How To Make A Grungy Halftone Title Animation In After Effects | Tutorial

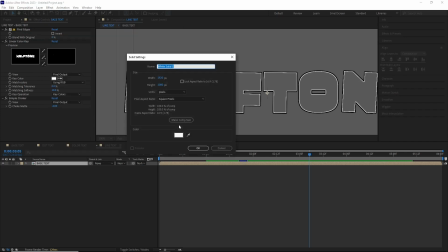I created a new solid layer, then added the fractal noise effect.
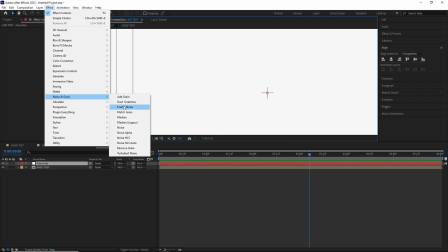In the fractal noise settings, I set the contrast to 500, then turned down the complexity to 3.
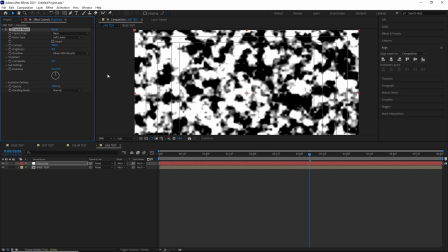Then in the transform settings, scaled it up to around 150.
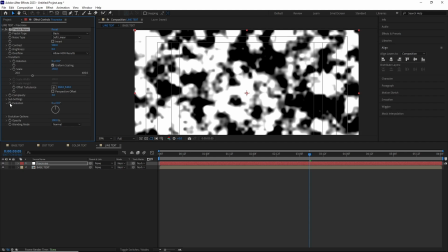For the evolution, I added a time expression which was time times 250. After this I animated the offset turbulence from left to right. So basically we have an animated fractal noise which is growing from left to right.
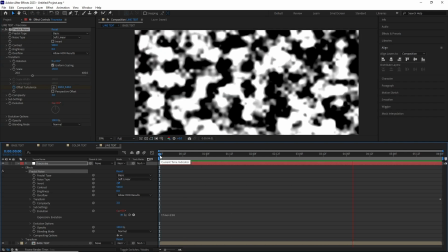After this I hide this layer.
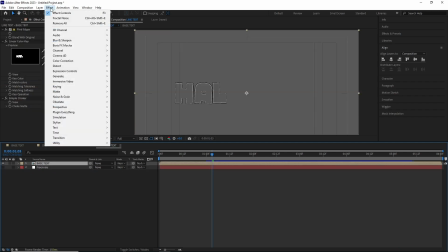Then added a camera lens blur effect to the base text comp by going effect, blur and sharpen, camera lens blur.
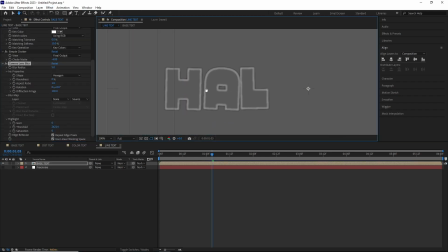In the effect, I changed the blur map to our fractal noise layer and made sure to set it as effects and masks.
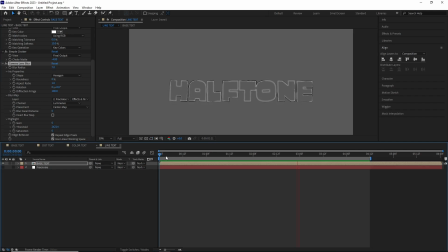I increased the blur around 7 and kept everything else as pretty much in its default settings. Now, if we take a RAM preview, you can see how it's creating this nice moving blur effect which kind of simulates this ink bleeding on paper look.
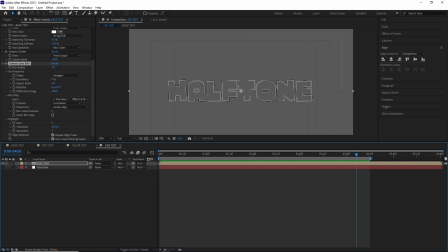So, now that we have made all of these comps, we can build our final version.
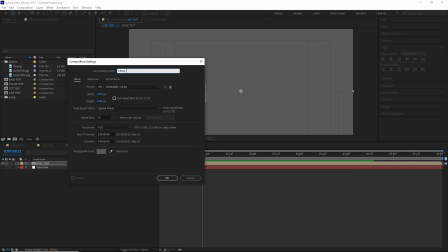After this, I created another new comp and renamed it final build.
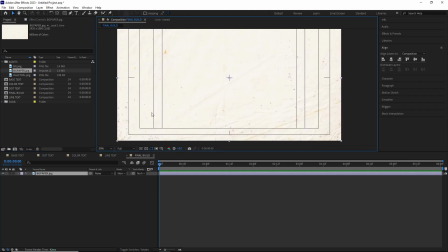I dragged in this paper texture and added a curve effect and adjusted some of the contrast.
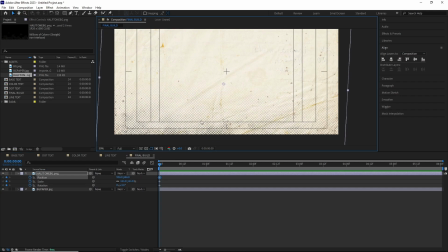Then I dragged in this halftone image and started animating its position, scale and rotation. I looped the keyframes using loop out expression for all of the three parameters.
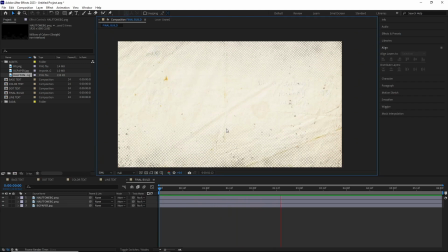I repeated the same process with this PNG but put it on the top of the composition. Now I dropped in our previously made three text comp inside it. The color one is in the bottom, then the dot text comp, then on the top the line text comp.
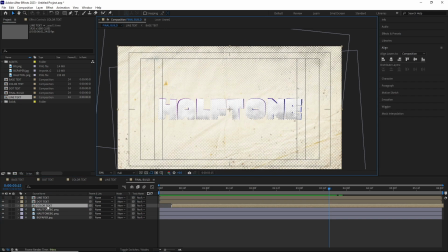In the bottom color text comp, I scaled it just a bit so the edges stick out. After this, I offset the line text comp and added a fill effect to recolor it.
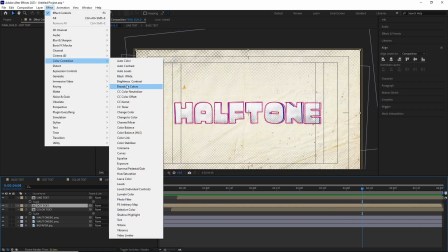For the dot text comp, I added a tint effect and adjusted the color till I was happy with it.
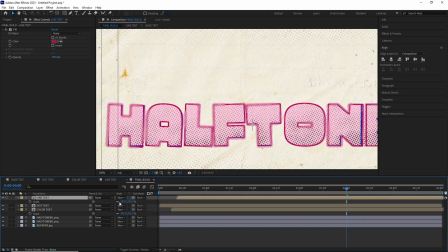After this, it's all the regular stuff I do.
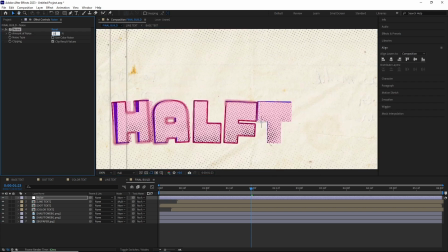I added some noise to bind everything together. layer, then added another curve effect to add a bit more contrast back.
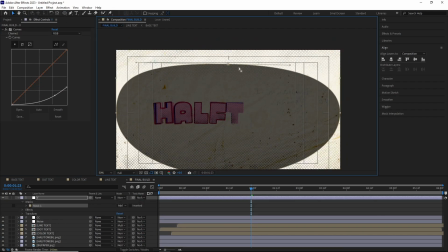I also created a subtle vignette with a curve effect on an adjustment layer.
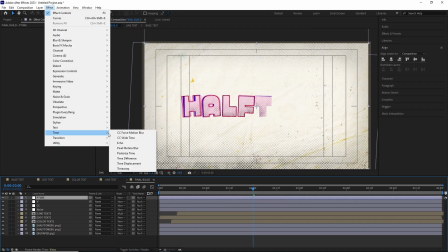After this, another adjustment layer was added with Posterize Time set to 12.
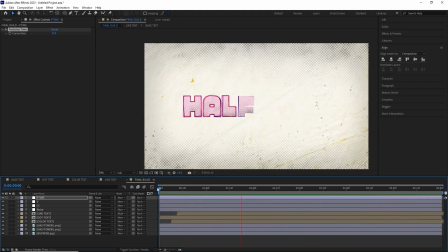And we are done. So as you can see, it's really simple to make and it's completely procedural.
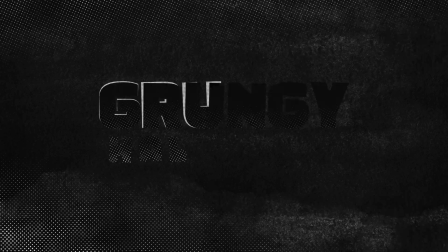So, experiment with different colors, textures and halftone patterns to make something totally unique from this.
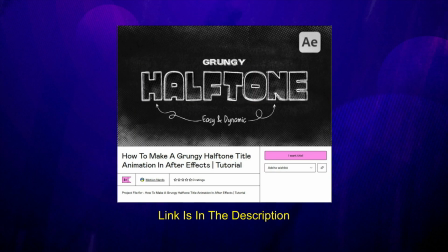This project file is available on my Gumroad page, so if you want to, you can take a look at it.
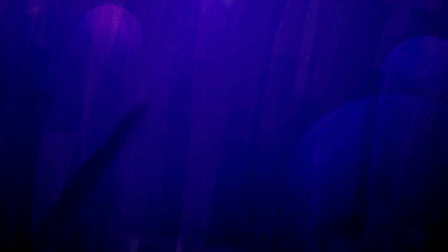Thank you all for watching this video. If you liked it, leave a like. If you have any questions, please do ask it in the comments. And for more tutorials like this, do consider subscribing to Motion Nerds. Take care of yourself and I'm going to see you in the next one. Bye guys.